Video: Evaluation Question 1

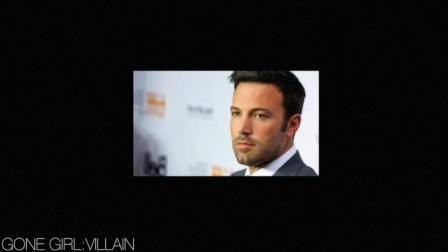10s
In a typical psychological thriller in all the films I've analysed, each one had a male villain and a female princess who played the victim.
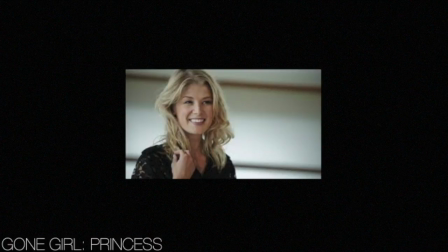16s
Each one not only contained the two specific to character types, villain and princess,
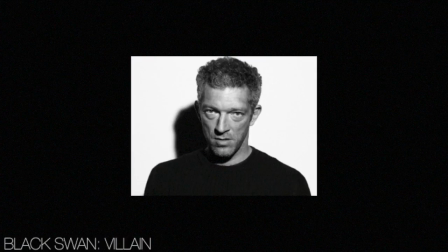21s
but in each film, the villain was specifically male and the princess was specifically female. Each film also lacked focus on any of the characters or character types.
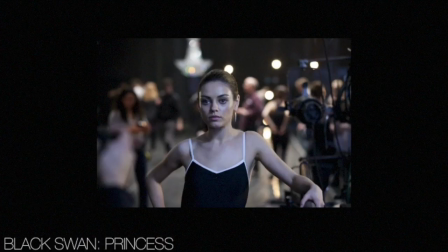29s
For example, it is typical for a psychological thriller to lack a helper character to represent how severe the situation is.
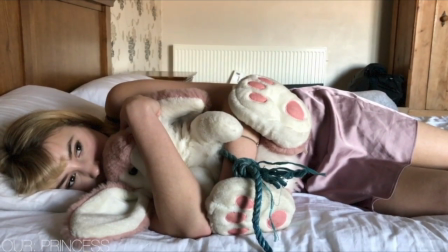35s
Our opening sequence includes only these two characters of these genders and some animals.
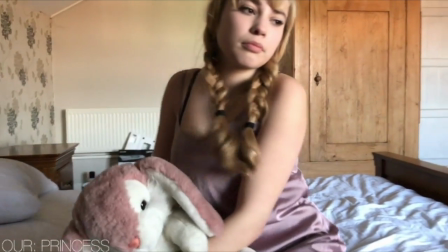40s
We use the female to take advantage of the fact that females are often considered more vulnerable and therefore the audience normally relates to them more.
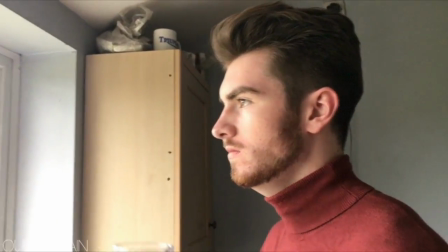46s
The villain is male to conform to the stereotype that they are intimidating and emotionless, to make his actions seem instinctive and unpredictable.
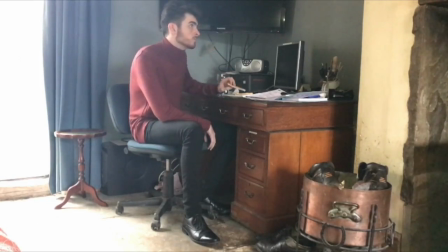54s
This helps to highlight how the isolated victim or princess is and makes the audience feel like she is doomed.
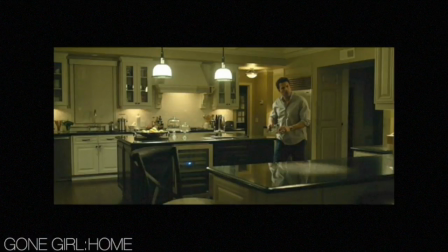61s
The mise-en-scène conforms to the typical psychological thriller codes and conventions.
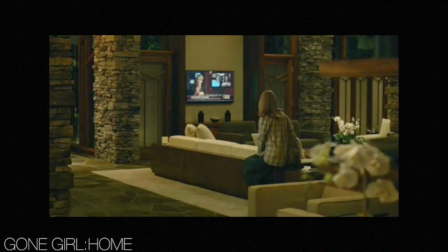65s
To contrast the typical unfamiliar situations and characters the audience come across in a psychological thriller,
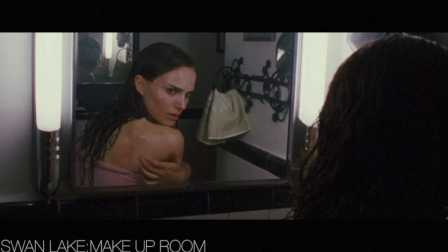71s
the location is typically more familiar to them to force them to empathise with the situation.
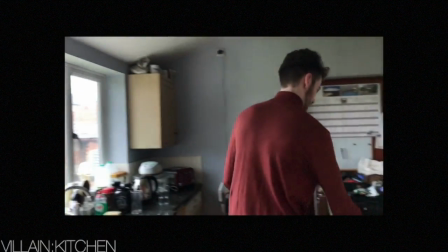75s
In our case, we use the location of a farm, a kitchen and a living room for the male's narrative.
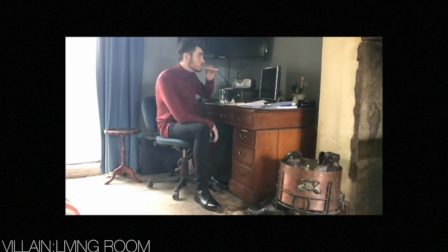81s
For the female princess's location, we use a bedroom which appears to be well kept and tidy.
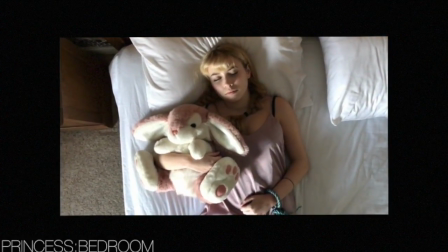85s
The costume for the male also conforms to the stereotypes as he is well presented and kept to juxtapose his opposing state of mind.
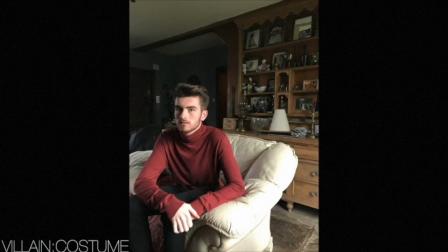92s
The female's costume conforms to the fact that it sexualizes her,
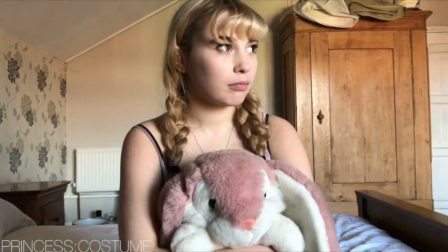96s
creating the representational issue that women are the subject of crime because of the way they dress, suggesting it is their fault.
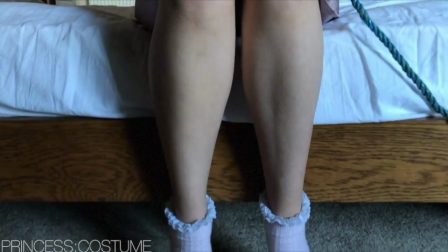102s
However, the minimal clothing also represents her as the victim again, creating empathy towards her, conforming to the codes and conventions of the psychological thriller genre.
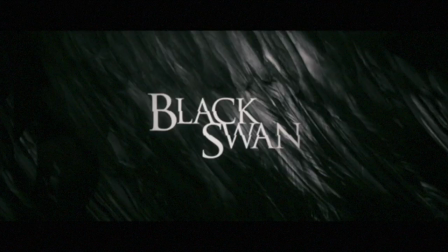111s
When we chose our title, we considered the fact that it is a code and convention of a psychological thriller film to have a one-word or a two-word phrase as the title, for example, Gone Girl, Black Swan, or Seven. This is usually because it doesn't give too much away about the narrative of the film, however, it is significant within the narrative. Therefore, we decided to go with Carmen. The name doesn't give anything about our narrative away, however, once you have watched the film, it becomes apparent that the villain's deceased daughter was called Carmen, and that's his motive for this abduction.
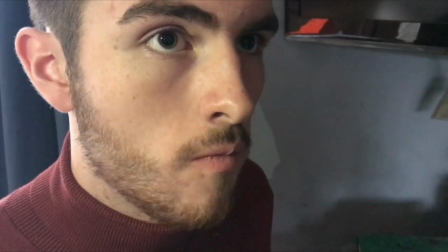139s
Also, the way we displayed our title in our opening sequence was consistent with the films we have analysed.
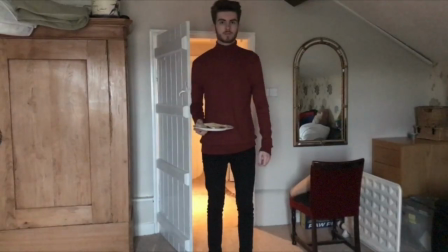143s
We put our title into our sequence at the end as the climax of tension. The title was simple, typical thriller font and white on a black background, conforming to the codes and conventions of the genre.
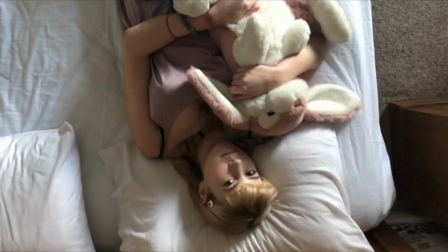156s
A stereotypical film follows Todorow's narrative theory, conforming to the order-disorder-order model.
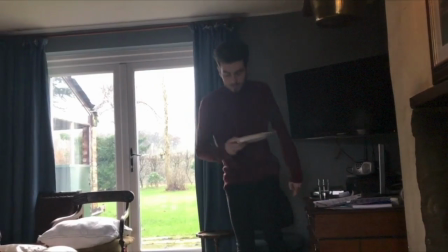162s
However, our opening sequence utilises a fragmented narrative which challenges this model.
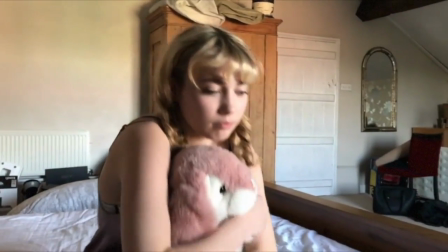167s
There are two separate narratives, the female princesses and the male villains, which are cut into each other.
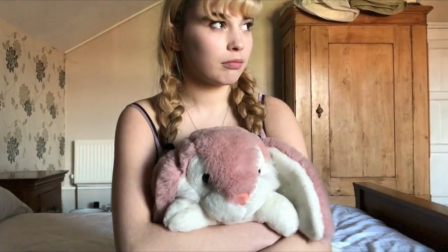172s
These narratives come together once at the end of the opening sequence. Therefore, this challenges the stereotypical chronological narrative.
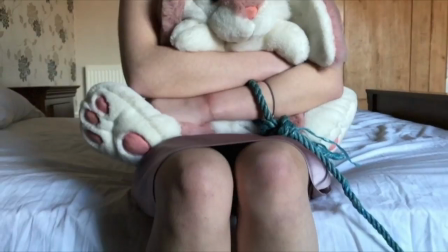179s
This narrative also begins in media res and begins with disorder, again challenging this model.
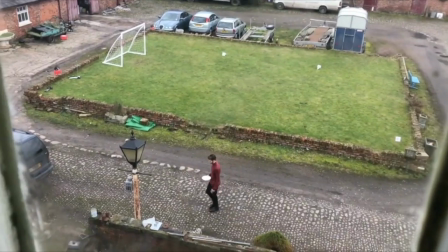183s
Furthermore, it is typical of psychological thrillers to have a hostile situation, e.g. kidnap or murder, that the police are working towards trying to find out who the villain is.
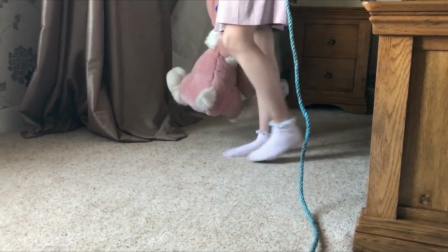191s
In these cases, it is common for the audience to also not know who the villain is or to be misled towards who they think it could be.
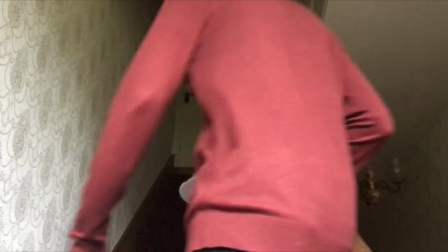198s
However, in our opening sequence, our audience meets the villain straight away.
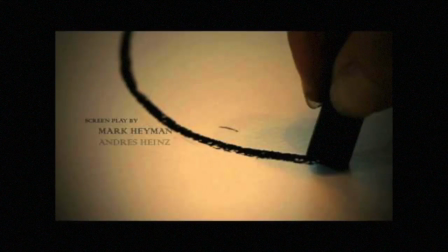204s
In the opening sequences I analyse for psychological thrillers, the credits are always vertically integrated onto the bottom of the screen. These can either be just placed on top of an image or placed on top of a black screen. These credits are also typically white and given in a specific order.
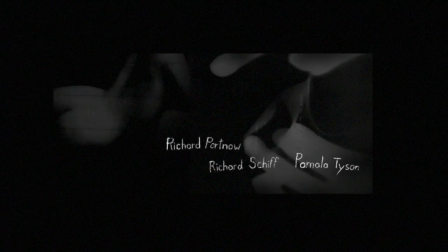217s
Although our credits are in the typical order, they are integrated differently. They are integrated so that they appear to be revealed under and inside of certain objects in the frame.
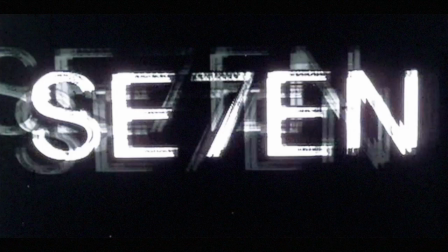225s
For example, when someone picks up a cup, the credits will appear to have been under the cup. This is for the purpose of symbolism, that things aren't as the audience may seem. They are being hidden and things are going to be revealed throughout the narrative.
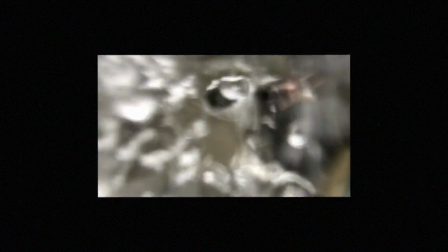238s
The sound effects used in the first half of the opening sequence are supposed to be what the female princess can hear in her dreams.
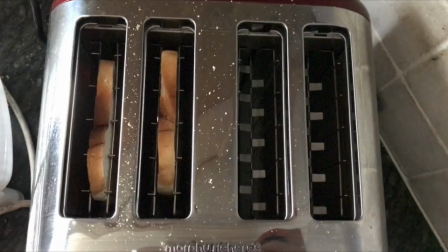244s
Therefore, not what the male can hear, but it is disorientating for the audience as they are unsure as to where it is coming from at first.
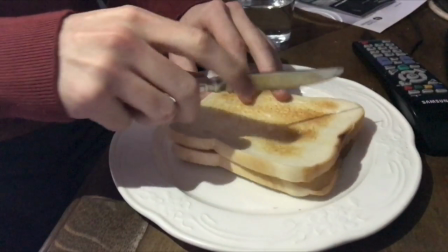249s
The lack of diegetic dialogue also challenges the codes and conventions of the stereotypical thriller film.
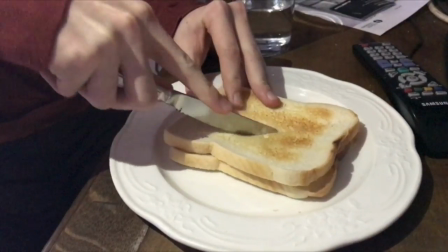255s
Dialogue is normally used throughout the whole opening sequence to set the tone and suggest the initial disorder.